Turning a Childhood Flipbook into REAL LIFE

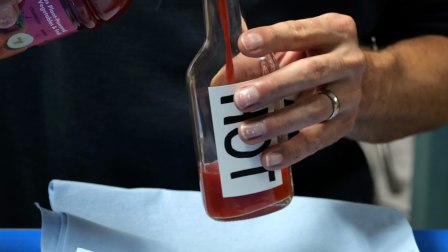[4:07]
Inside the bottle, I'm using some strawberry banana vegetable juice because it has a nice red color,
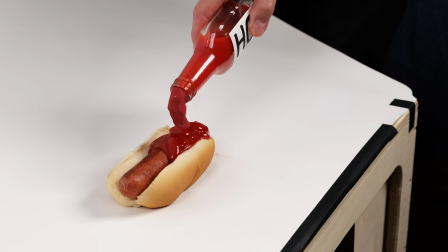[4:12]
it's more liquidy than ketchup or actual hot sauce, which makes it cleaner and easier for me to drain between frames,
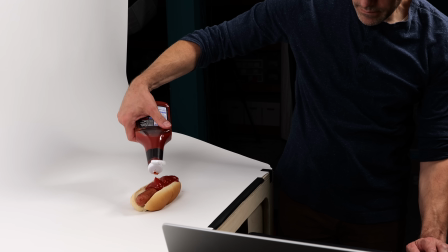[4:18]
and because it's much nicer to drink than ketchup.
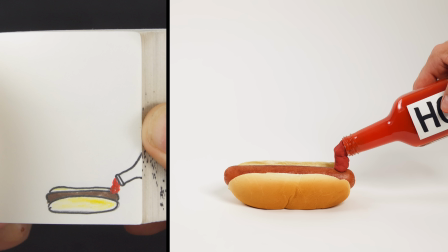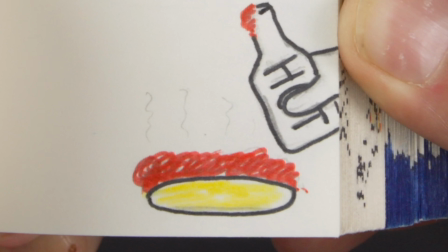[4:29]
In the original flipbook animation, there are these squiggly steam lines above the hot dog,
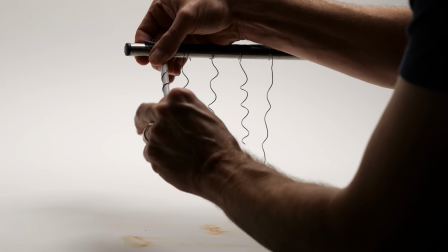[4:34]
and I said I wanted all of this new animation to be made from physical objects in stop motion, so rather than drawing squiggles,
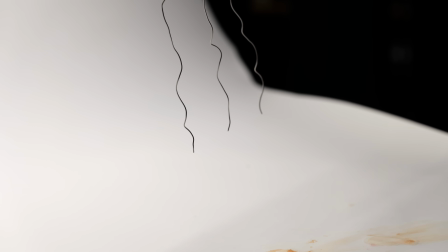[4:41]
I'm animating aluminum wire.
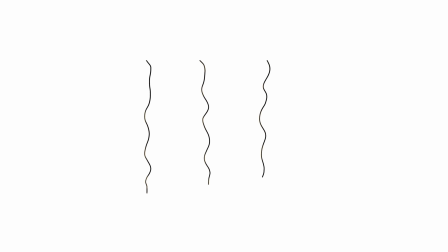[4:46]
Then in Photoshop, I can erase the background of the wire animation and composite it into the shot.
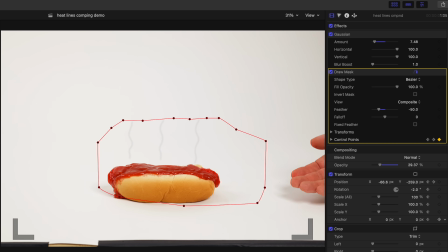[4:51]
Then I give it a little blur, make it somewhat transparent, and that looks like a pretty good recreation of those steam lines.
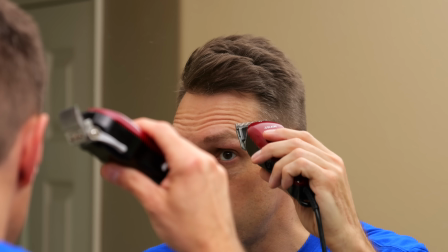[4:58]
And now, before finally making myself bald, let's animate the part where fire comes out of the character's mouth.
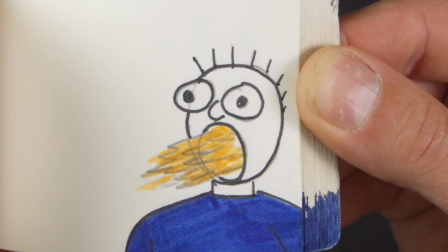[5:04]
You'll notice in the flipbook that the character is bald until he belches fire, and then he's got hair sticking straight up.
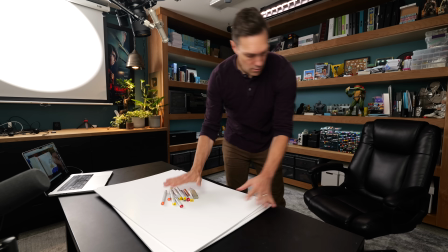[5:11]
Then he goes back to being bald again. So I'm going to animate the fire part first, and then animate the bald parts.
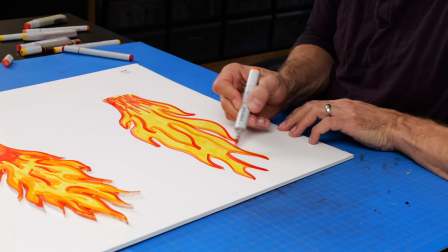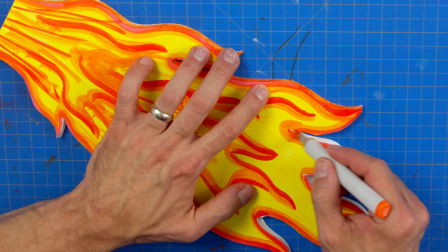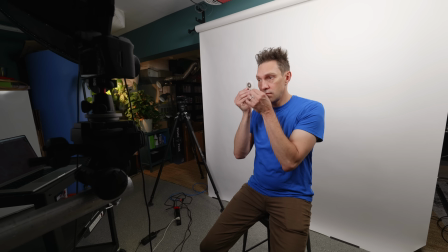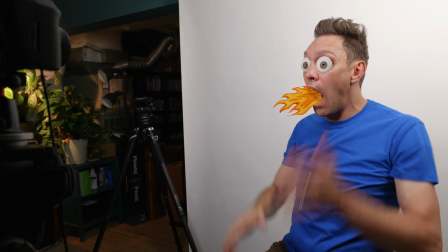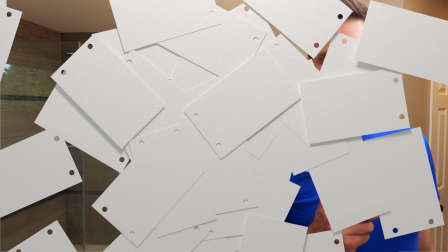[6:08] Well, the time has come. It's time to make myself bald.
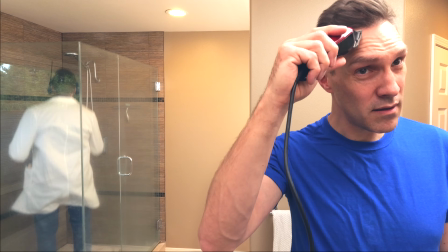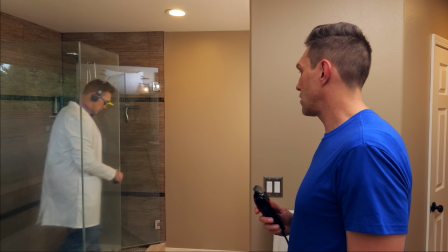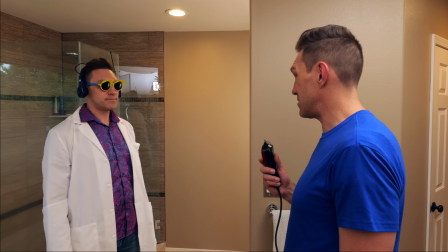[6:21] Is this a bad idea?
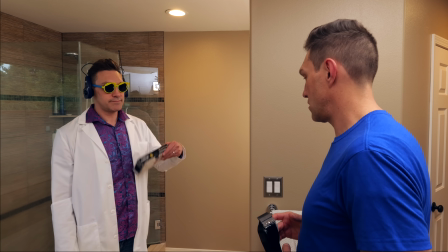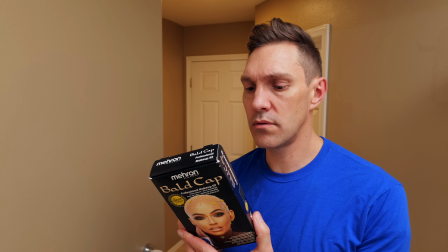[6:31] Oh, good idea.
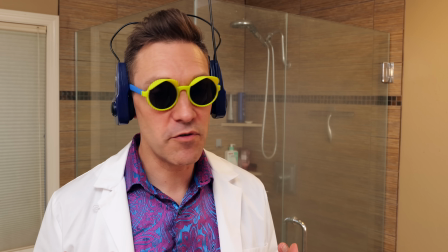[6:33] Can I just say, as your future self, the fact that I have to time travel back to moments like this to stop you from doing things like that,
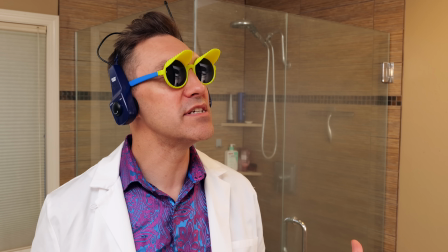[6:42] it's a wonder I ever became the genius that I am. Wait, I become a genius?
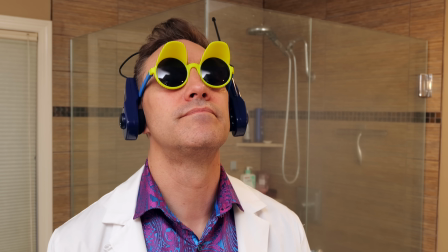[6:48] Oh, hey, I've been meaning to ask you.
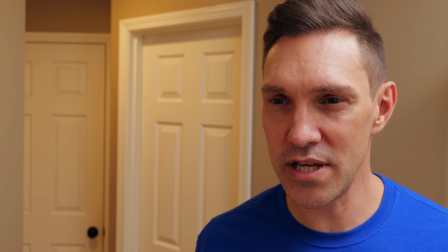[6:50] It's been a while since you stopped by, and people have been leaving comments wondering if things are okay in the future, or like they thought you were in danger for some reason.
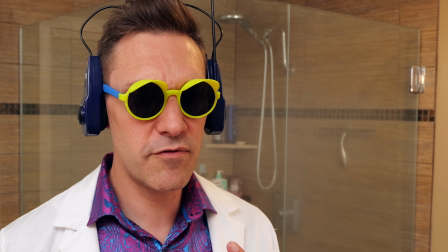[6:58] Really? Huh. Well, currently for me, it's the year 2056, and things are pretty good.
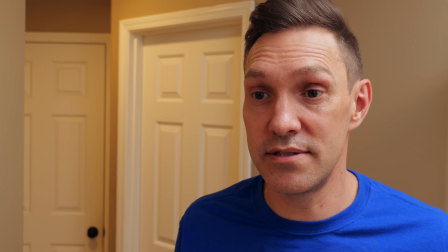[7:04] Why do people say I'm in danger? I don't know. I just read the comments. Huh. Well, anyway, have fun with that bald cap.
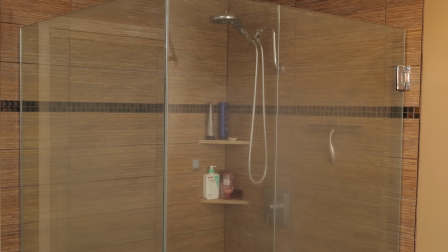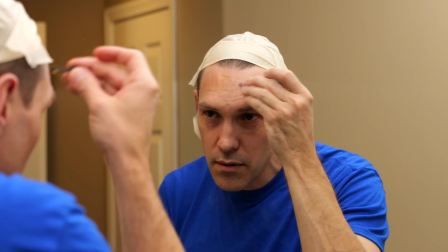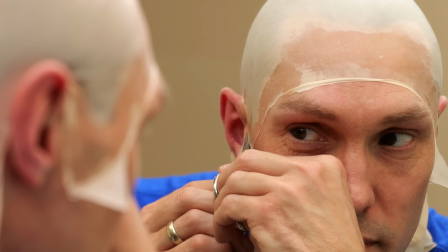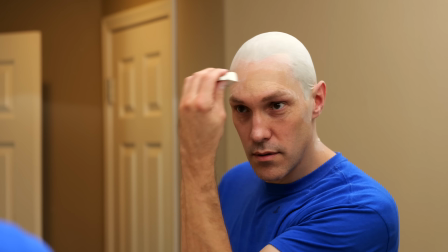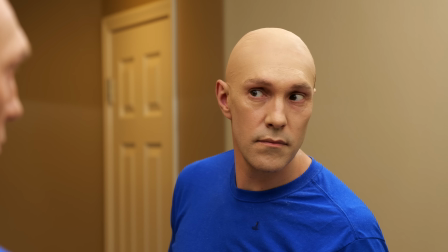[7:33]
Makeup's a little bit yellow, which kind of makes me feel like a Simpsons character. My head hairs!
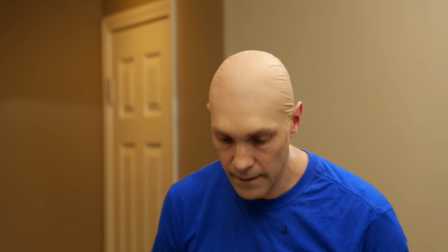[7:40]
I'm bald! I'll have to clean up some of the seams and wrinkles in Photoshop, but that'll be totally fine.
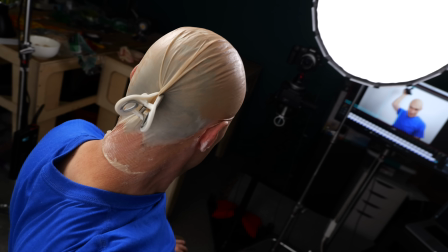[7:47]
After a little while, it started getting a bit wrinkly, so I had to put a clip in the back to pull it tighter. So I have a monitor in front of me where I can see the original Flipbook page and my current pose,
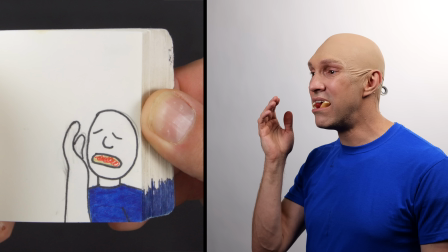[7:56]
and then once I'm happy with how well it matches, I trigger the camera with a remote in my lap, and let me just say, there's nothing quite like having a big glob of clay and bread in your mouth.
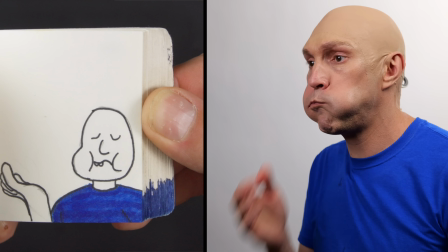[8:05]
In the Flipbook, when the character chews, his teeth kind of stick out,
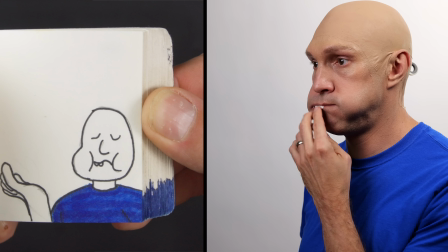[8:09]
so paper cutout buck teeth for me, and I'm trying to match the expression on every page as best I can.